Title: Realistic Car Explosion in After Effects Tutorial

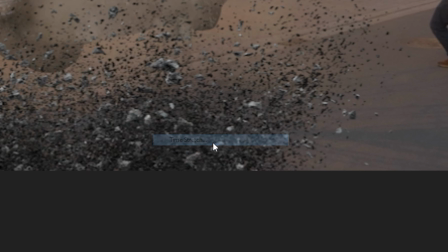[20:45]
And actually, let's start it from here because it's an immediate explosion. So we can actually already start here.
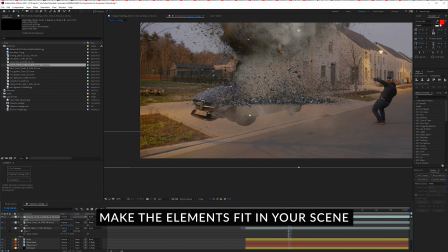[20:52]
Okay, there we go. We can bring this over. Press T on the keyboard. Lower the opacity quite a bit.
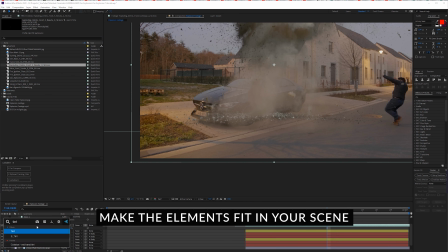[20:58]
Maybe the scale even. Okay, so that's looking pretty cool. Now let's import our befamed, or actually, first, we have these exploding debris as well, so let's bring these in as well.
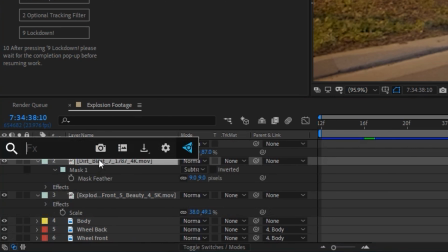[21:20]
Right click, time stretch, maybe 70% in this case. Click OK.
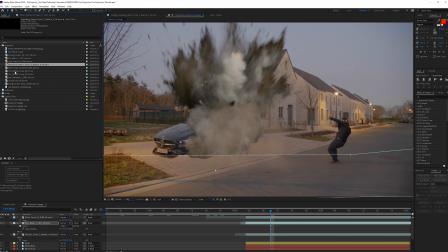[21:27]
That's going to be a little bit faster.
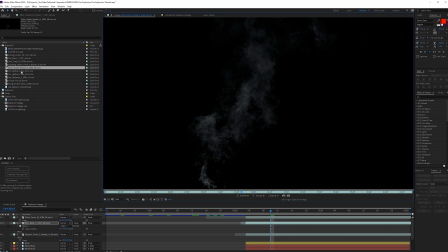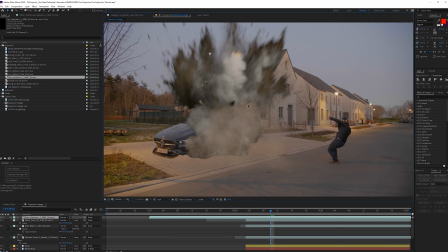[21:34]
And I'm also going to apply a motion blur effect to that. To apply a realistic motion blur, I do recommend a plugin called RSMB.
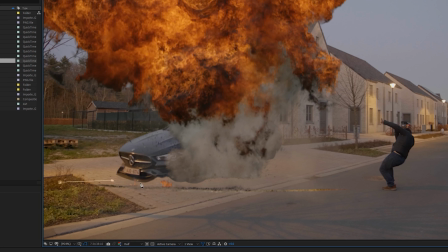[21:43]
This is just one of the industry standards, and it just does a really good job at faking motion blurs. You can use that, or you can use the CC Force Motion Blur right here.
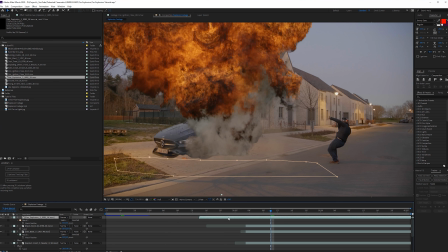[21:54]
We can also click on our dirt blast and just do the same thing here, RSMB. You can see that the dust looks a lot more realistic and a lot more integrated with some motion blur there.
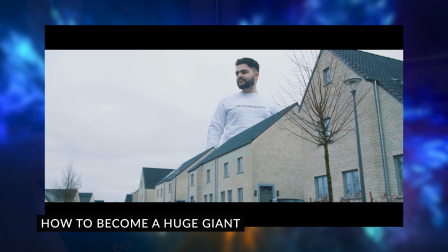[22:04]
We have then the smoke here, we have the fire, and gas explosion. Let's import our gas explosion. We're going to offset that, maybe bring it here to the right position.
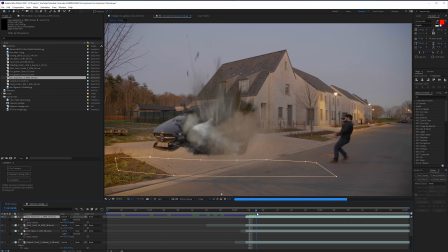[22:17]
And again, I'm also going to click on my pen tool and key out this part here. Press F and subtract it. Just feather it a little bit. There we have it.
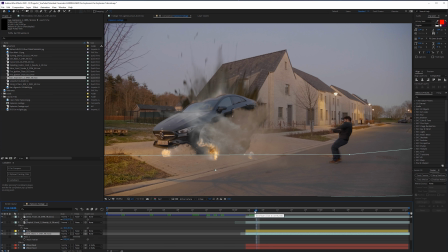[22:31]
We can now bring this in here. Maybe I think the explosion was meant to be a little bit bigger than it really is in this shot. So I'm going to speed it up, because the bigger something looks, like in our giant video, if you have seen that,
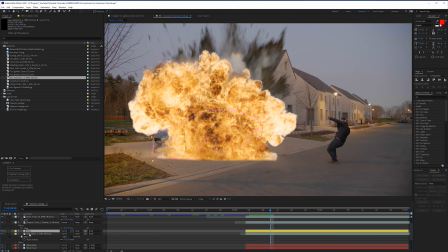[22:43]
the bigger something is, the slower it appears to move. So we have to speed it up if you want to make it smaller in this case.
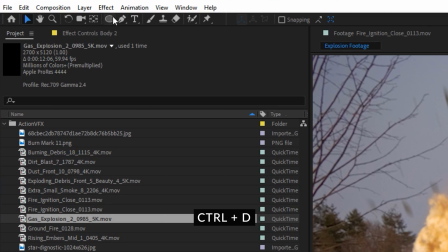[22:50]
So maybe something like 65%. Let's see what that is doing to our shot.
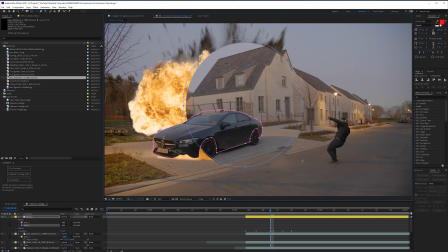[22:55]
And look at that. So we have this dust explosion actually.
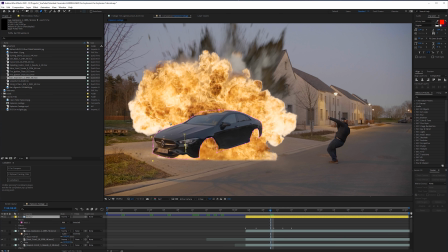[23:00]
Maybe we want to bring that below our body. I'm not sure. Let's play around. But just because we bring this below our body, you can see that it actually looks like our car's 3D. It has a little bit in the bottom, a little bit on the top, and that just looks a lot more integrated. And now what we want to do with our gas explosion is basically the same thing.
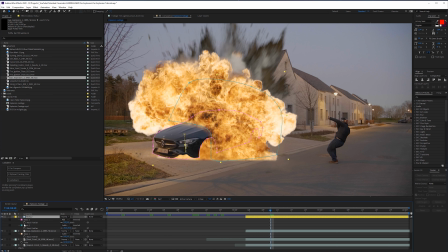[23:20]
So what we want to do is have our body and duplicate it. Bring it all the way on top right here on our body.
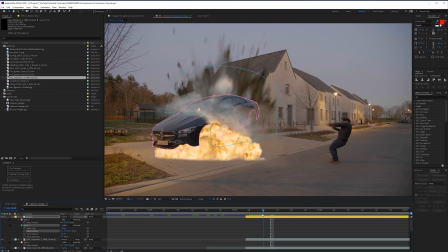[23:26]
But here we want to click on the ellipse tool and make a mask like right here.
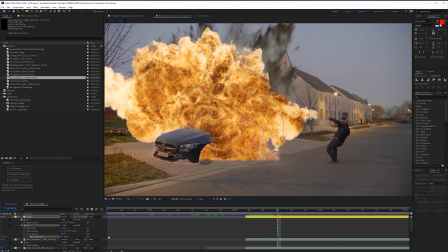[23:33]
Or maybe you don't want to make this mask, but you want to make a custom one. And you want to click with the pen tool something like this. And then just remove this part. So subtract this part. And then press F on the keyboard.
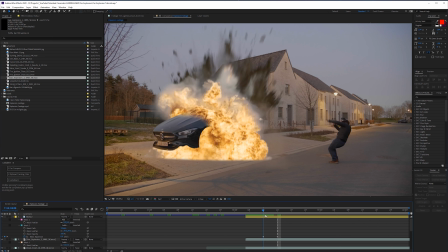[23:46]
Feather it a little bit. And look there. Now you have like eight.
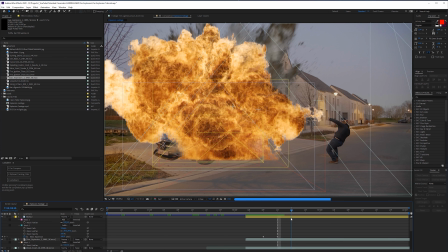[23:50]
It's looking a little bit more integrated, just applying these small touches to your explosion.
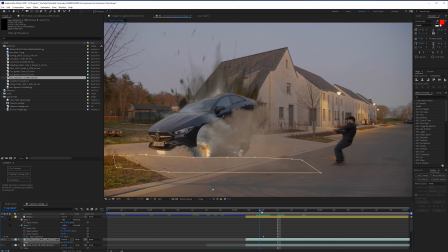[23:57]
So now what you want to do is go into that mask and go to the mask expansion and go like right here.
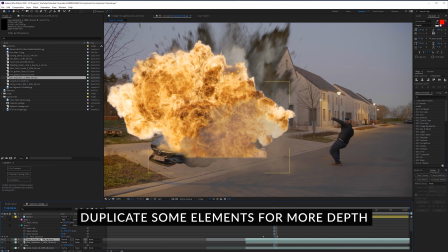[24:04]
Okay, so it's kind of wrapping around here. So we're going to create a keyframe for the mask expansion, and a little bit more forward when the explosion gets more volume. We do want to kind of fill it up the entire space, and there we go.
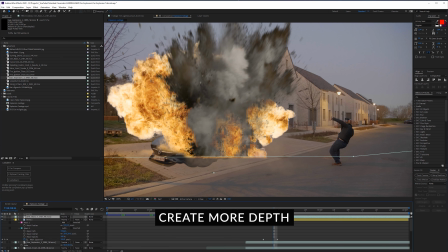[24:16]
So maybe not even entirely, something like this maybe we want it to be.
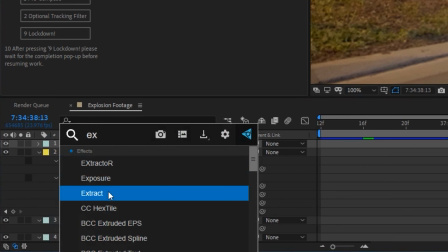[24:22]
But now we have the fire wrapping around our car, and that makes it look a lot more integrated, a lot more 3D like.
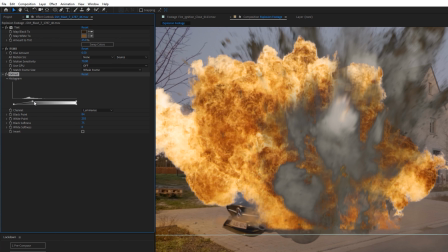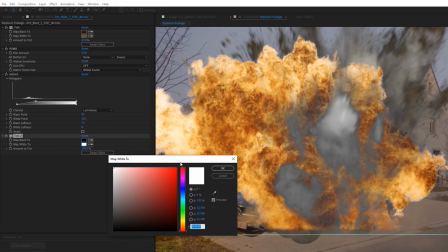[24:35]
so it's wrapping around nicely. You can even duplicate the dust explosion and put it in front now.
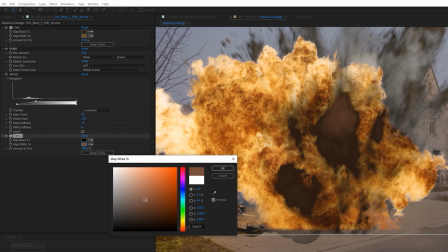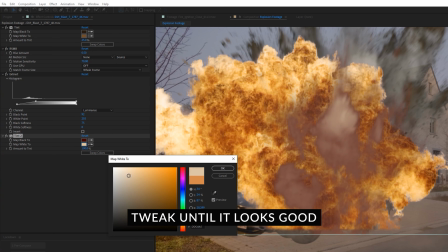[24:47]
Oh, I'm actually duplicating the dust wave here. I want the dirt blast.